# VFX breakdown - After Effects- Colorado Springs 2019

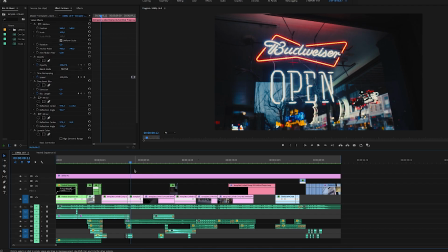[4:11]
So here there's nothing really special it's just simple time remapping.
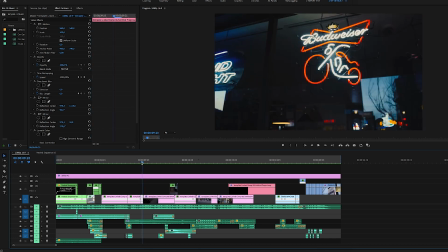[4:15]
I sped up the clip here going away from that scene and here starts the next one.
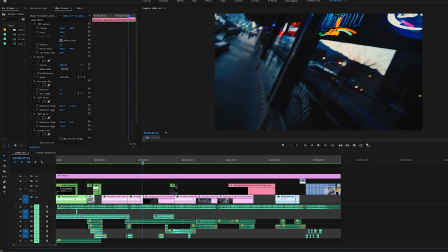[4:23]
You can see the cut here.
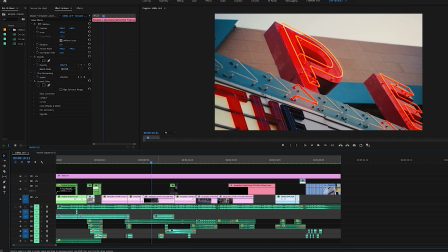[4:27]
So that was done as well from inside the After Effects.
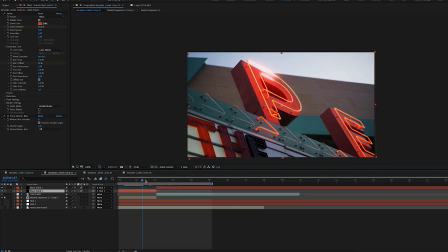[4:32]
So I made this one using Video Copilot's Saber plugin. it's set to neon preset and i animated the start offset
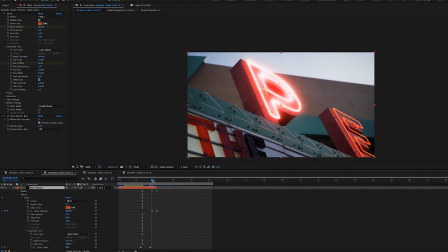[4:43]
from 100 to zero to have it follow these mask paths to
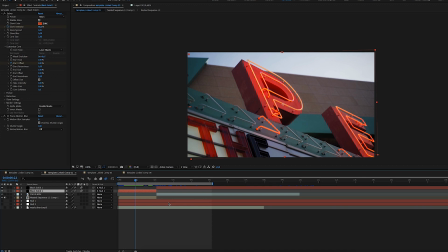[4:51]
understand how this really works i will send a link to video copilot's channel andrew kramer if you're watching this i'm sorry so the base of that transition are just two shots
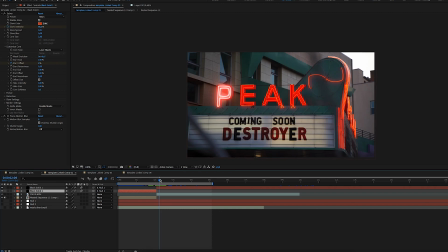[5:03]
one close-up, one wide shot. This first one actually was filmed on that side, but that doesn't really matter.
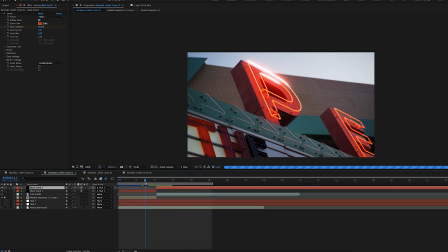[5:12]
So what I did to move that P, I animated the masks that are here.
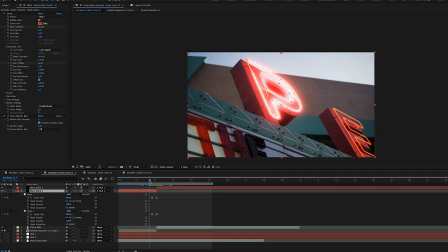[5:19]
You can see mask path goes from here to there.
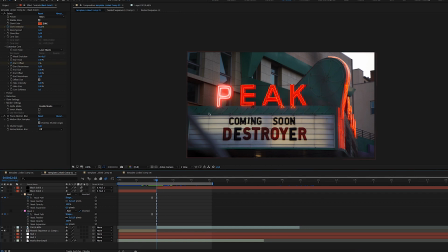[5:25]
I just reduced the glow intensity a bit because it was too intense on that scene.
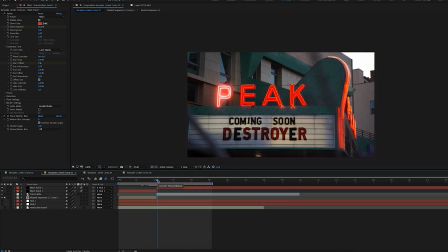[5:31]
I also split the saber layer in two, so I could track it in two different shots.
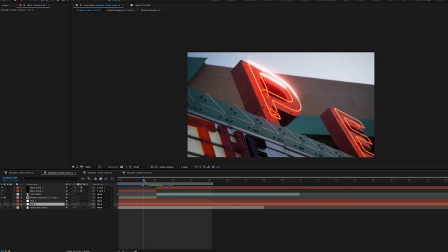[5:37]
So there was the first tracker and here was the other.
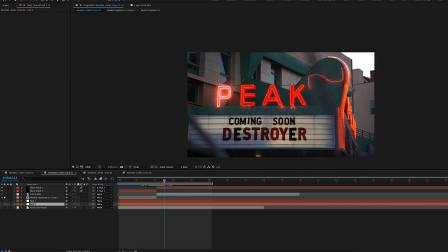[5:44]
So then I parented them both. So I have them moving along with the shot.
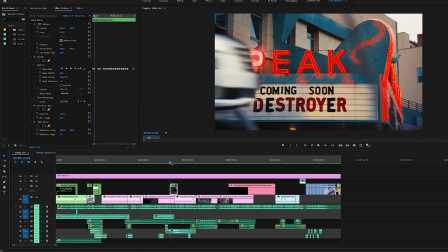[5:53]
The next one is just that car moving and what it is it's just a simple mask
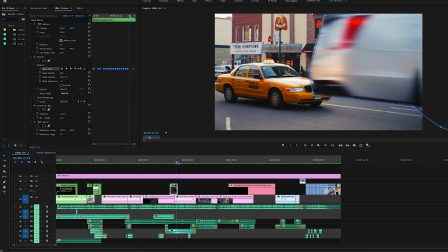[5:59]
following the car as it drives by. Not the best one, but well.
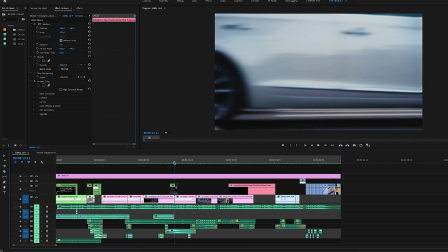[6:07]
Okay, off to the next one.
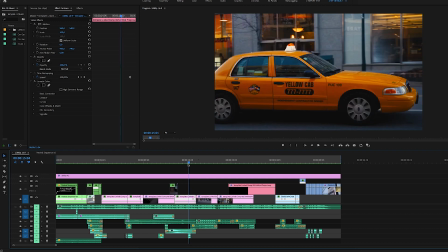[6:11]
So this was this morph transition, which was done from inside the After Effects.
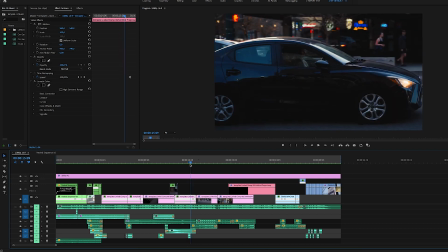[6:18]
And you can see that it's not only the car changing, but also the whole environment.
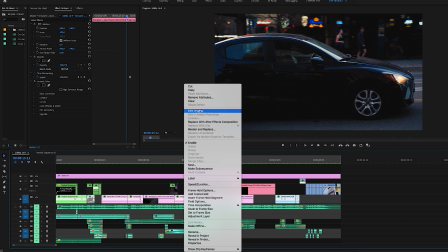[6:23]
And that's because these were all different scenes.
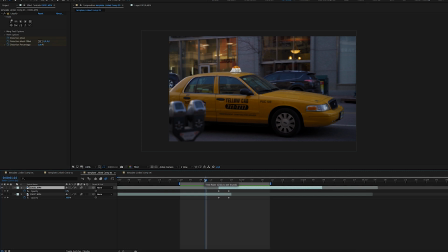[6:27]
So what you do is just match the two scenes using the liquify tool and that's it. Then you animate the opacity from one to another and you've got yourself a transition.
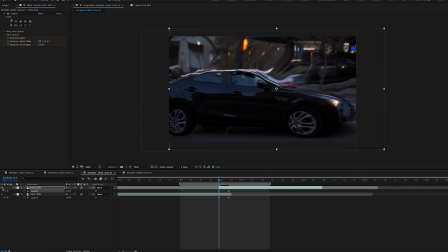[6:40]
So this is what it looks like when you liquify the whole thing and
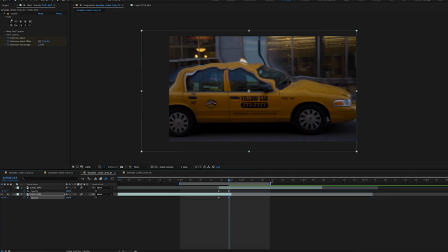[6:46]
this is what the other layer looks like when you change the opacity to see what you're doing. So that's it. Then you just animate the opacity from 0 to 100 on the top one and from 100 to 0 on the bottom one and that's... there you have it.
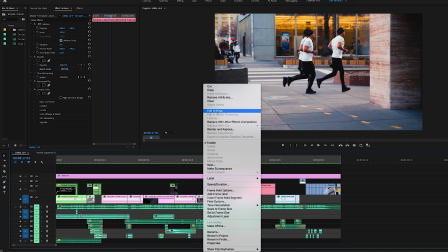[7:03]
So off to the next one. Again guys, like I said, it's not going to be a tutorial per se.
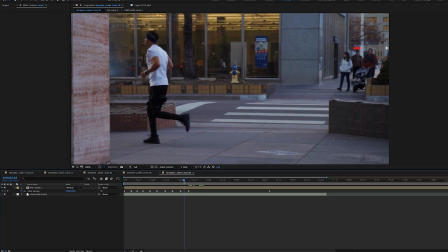[7:10]
This is just how to... I'm showing you what you don't know instead of showing you how to do this.
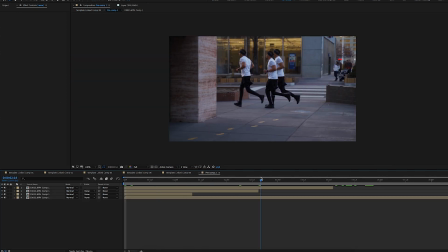[7:16]
So can google by yourself. These are just different freeze frames from the same composition.
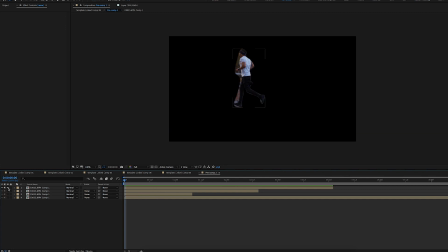[7:24]
So when you solo it you can see that this is one, this is one,
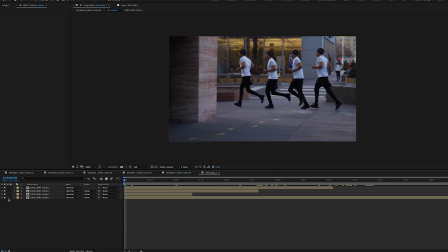[7:29]
this is the other and that's the main shot. So as you can see the layer disappears once he reaches it so it looks like it's disappearing along with him.
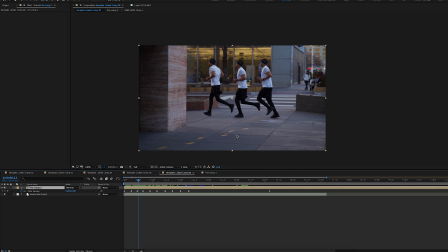[7:42]
The whole clip was also flipped horizontally too much the direction the the previous
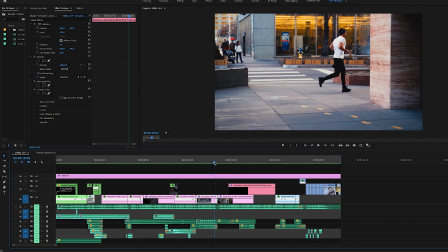[7:47]
car was going so this is that effect okay two more to go the first one
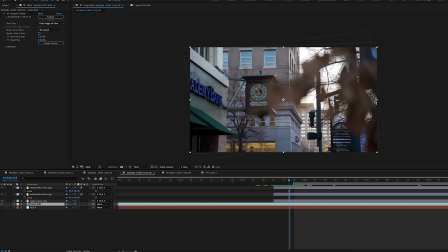[7:52]
is that clock speeding up so what i did is i took a still frame
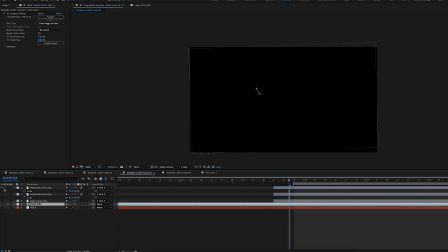[7:57]
from the video and from inside the photoshop i cut the small hand the long hand and the face.
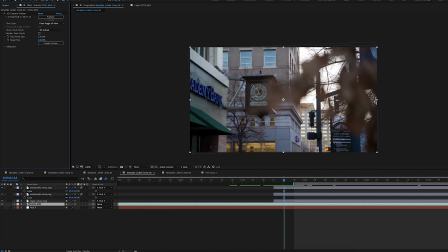[8:08]
I tracked the camera and replaced the face of the watch here.